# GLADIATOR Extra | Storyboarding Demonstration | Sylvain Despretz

When we do storyboards,
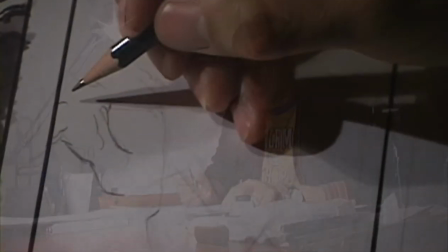(8:25)
we sometimes get indications as to what source material we should be looking at.
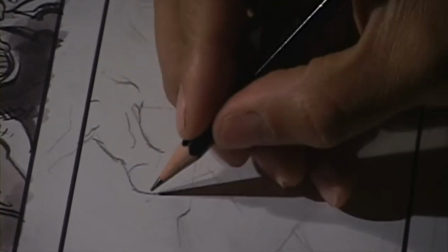(8:32)
In the case of Gladiator, we had a certain amount of books which pretty much all featured the same material, because
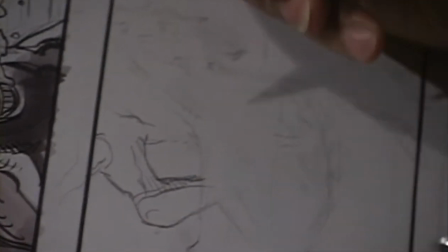(8:39)
as far as archaeology is concerned, there's really not a whole lot of new information.
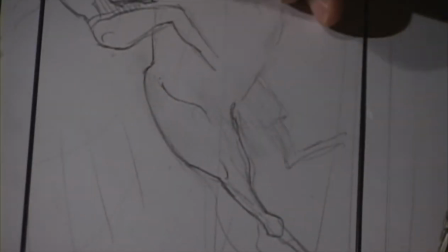(8:45)
It hasn't been in a long time.
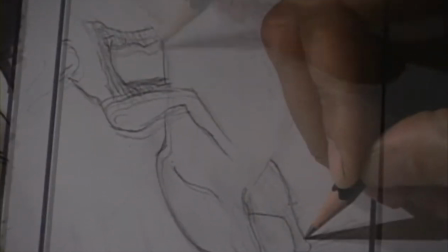(8:47)
But when we talk about using reference, of course we use set sketches created by the production designer and his art directors,
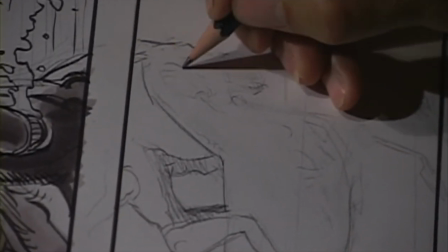(8:55)
because those set sketches are more about the information pertaining to the layout of the scenes,
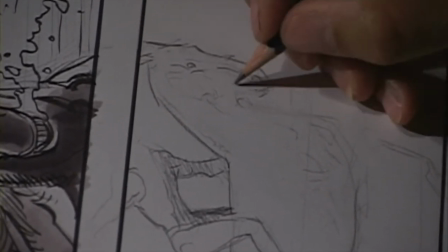(9:00)
where the set begins and where it ends. That's very important for storyboarding. But there's another level of reference that we can talk about,
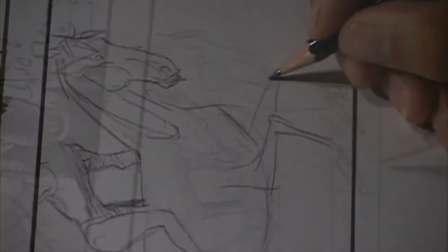(9:08)
which is our personal artistic reference, and that has to do with how well do you draw a horse or a dog or a cow.
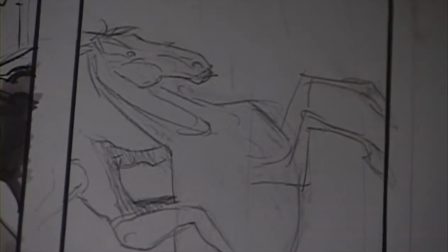(9:15)
How well do you draw it from the ceiling at a 45-degree angle? How well do you draw it running in any position?
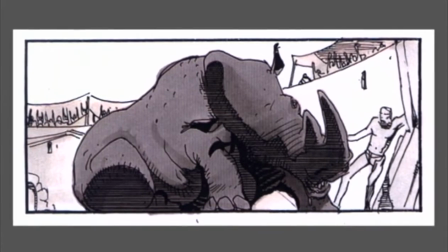(9:22)
I had that problem with the rhinoceros, for instance. I don't think I ever had to draw a rhinoceros in my life until we got to Gladiator, because suddenly we had a scene with a rhinoceros.
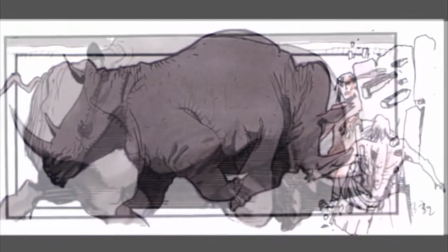(9:31)
And the art department doesn't provide that. You're on your own. So I actually went to a toy store and bought a little plastic rhinoceros so I could have it on my desk and look at it.
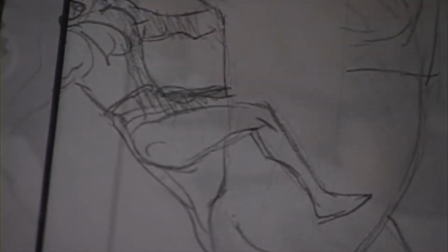(9:41)
Some of the best illustrators I know use reference absolutely all the time. Working for different directors will often produce different results.
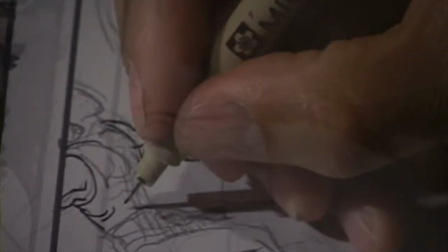(9:49)
In the case of Ridley, I've got my own sense of what his compositions are like.
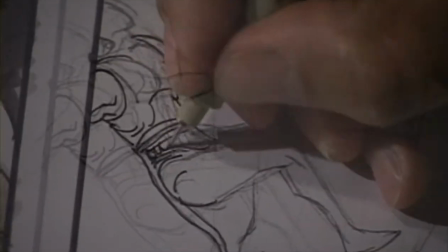(9:53)
And most of all, when we work on a picture like Gladiator, Ridley does drawings.
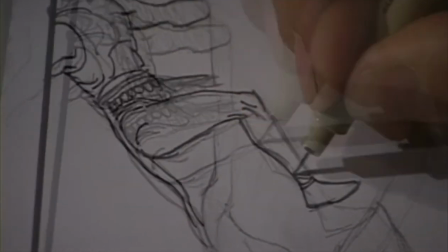(10:00)
I've worked for other directors like David Fincher, who's also a very, very skilled artist.
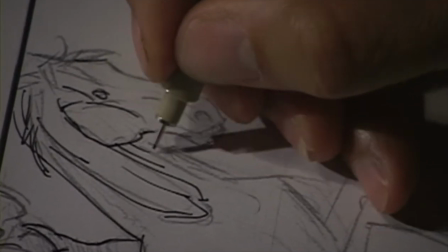(10:06)
But I got less directions in a way from directors that are not as intent on drawing as Ridley is.
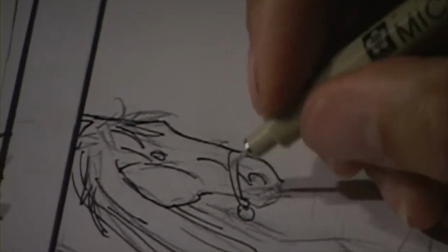(10:13)
By and large, I've concluded that really what he does is try to be as clear as possible about what he's saying.
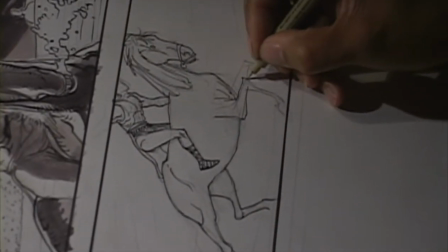(10:20)
And I know for Ridley, sometimes it seems to be a game of telling the story with as little information as possible.
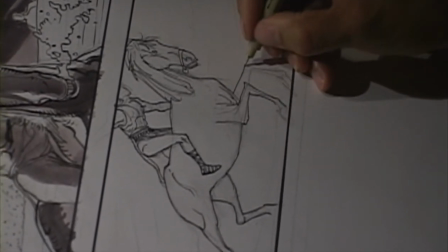(10:27)
In this instance, you're fairly tight on a horse. Is it necessary that every detail of the arm of the rider appears in frame? Well, obviously not. A composition might be much more interesting if you crop right here.
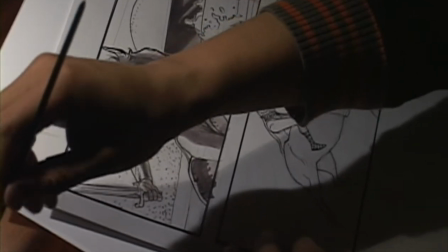(10:42)
It becomes more dynamic. When you're working for a composition, what you're really working for is an angle that can be quite minimal sometimes. Minimal in terms of the background, in terms of the light, in terms of what you're seeing.
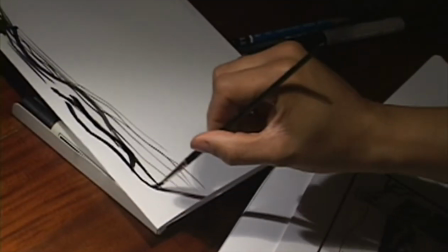(10:55)
And part of what makes an image really beautiful sometimes is how little you show as opposed to how much you show.
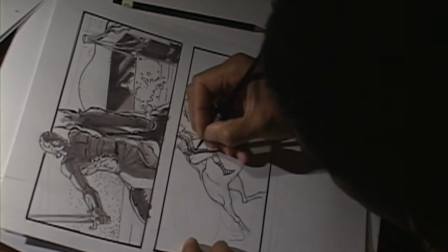(11:01)
But I don't think that there's any more rules than that. I've certainly never heard Ridley talk about composition in terms of very strict rules.
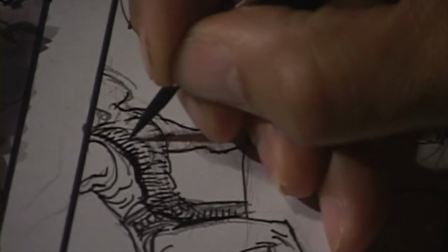(11:09)
I don't think he sees it like that. The few times where I mentioned it, he just kind of laughs and says, well, you know, I've been doing it a long time.
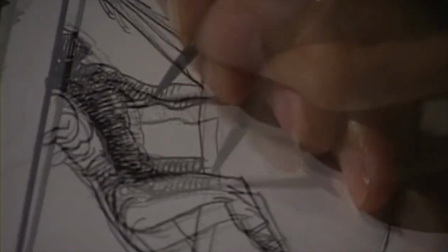(11:16)
And I think he's extremely modest about it. I think he knows how good he is with composition.
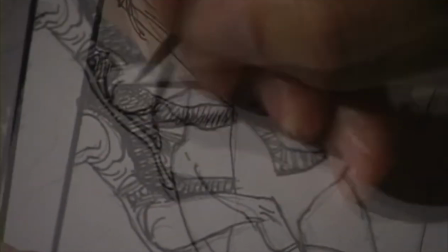(11:24)
But I hardly know anyone who's as knowledgeable graphically, visually, as Ridley is.
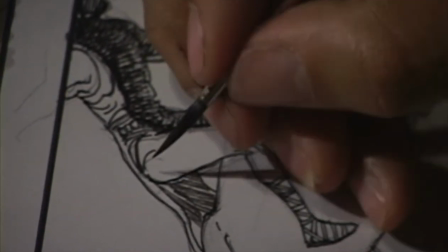(11:30)
And he's passionate about architecture and photography.
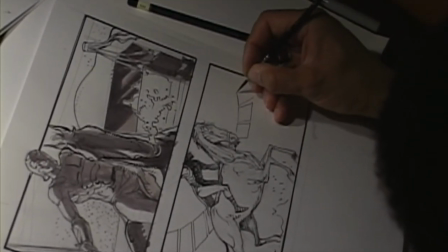(11:33)
I'm doing the awnings over the arena, and you should really use all kinds of plastic tools to do this accurately.
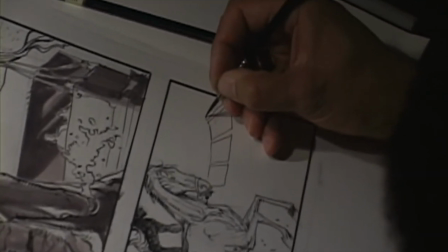(11:41)
Now, these awnings were a subject of great debate.
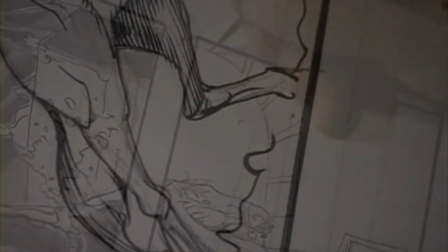(11:44)
And the purpose of those awnings was to make sure that you could project shadows on the royal box at all times.
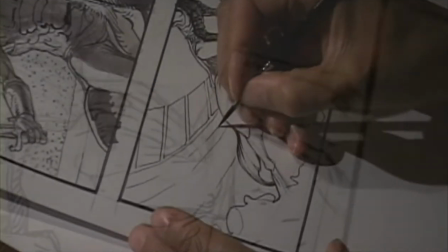(11:50)
Basically, the craftsman in Ridley was looking for interesting options to create an effect.
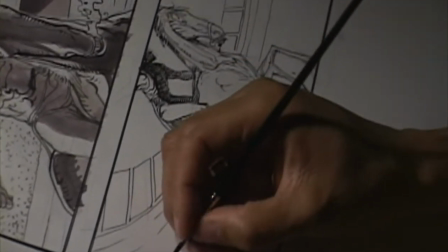(11:56)
In the end, most of the time you see those awnings, in fact, they're real.
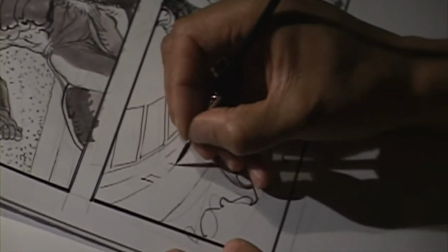(12:01)
Okay, I'll just do some shadows and we'll be done.
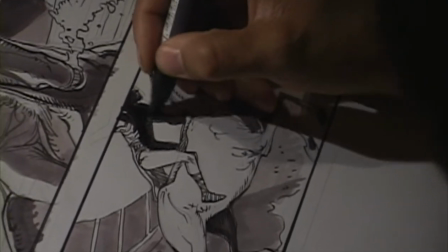(12:09)
I think, again, the idea when I'm drawing like this is I'm trying to be happy with what I'm doing.
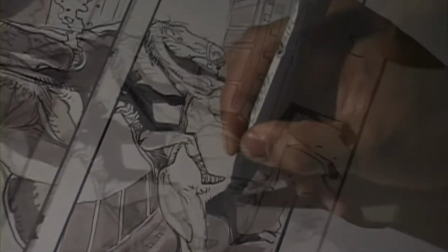(12:15)
I'm trying to leave a page and feel good about a day's work and say,
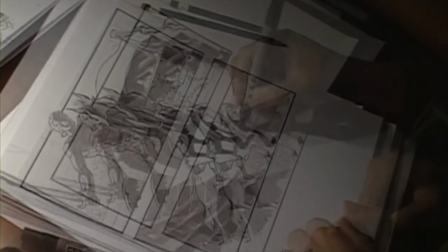(12:20)
you know, I'd put that drawing on my wall, or I'd give it to somebody I like.
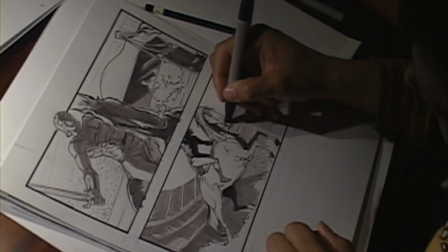(12:24)
I mean, I think the nicest thing that's happened to storyboards is DVDs, because at least now people can see them.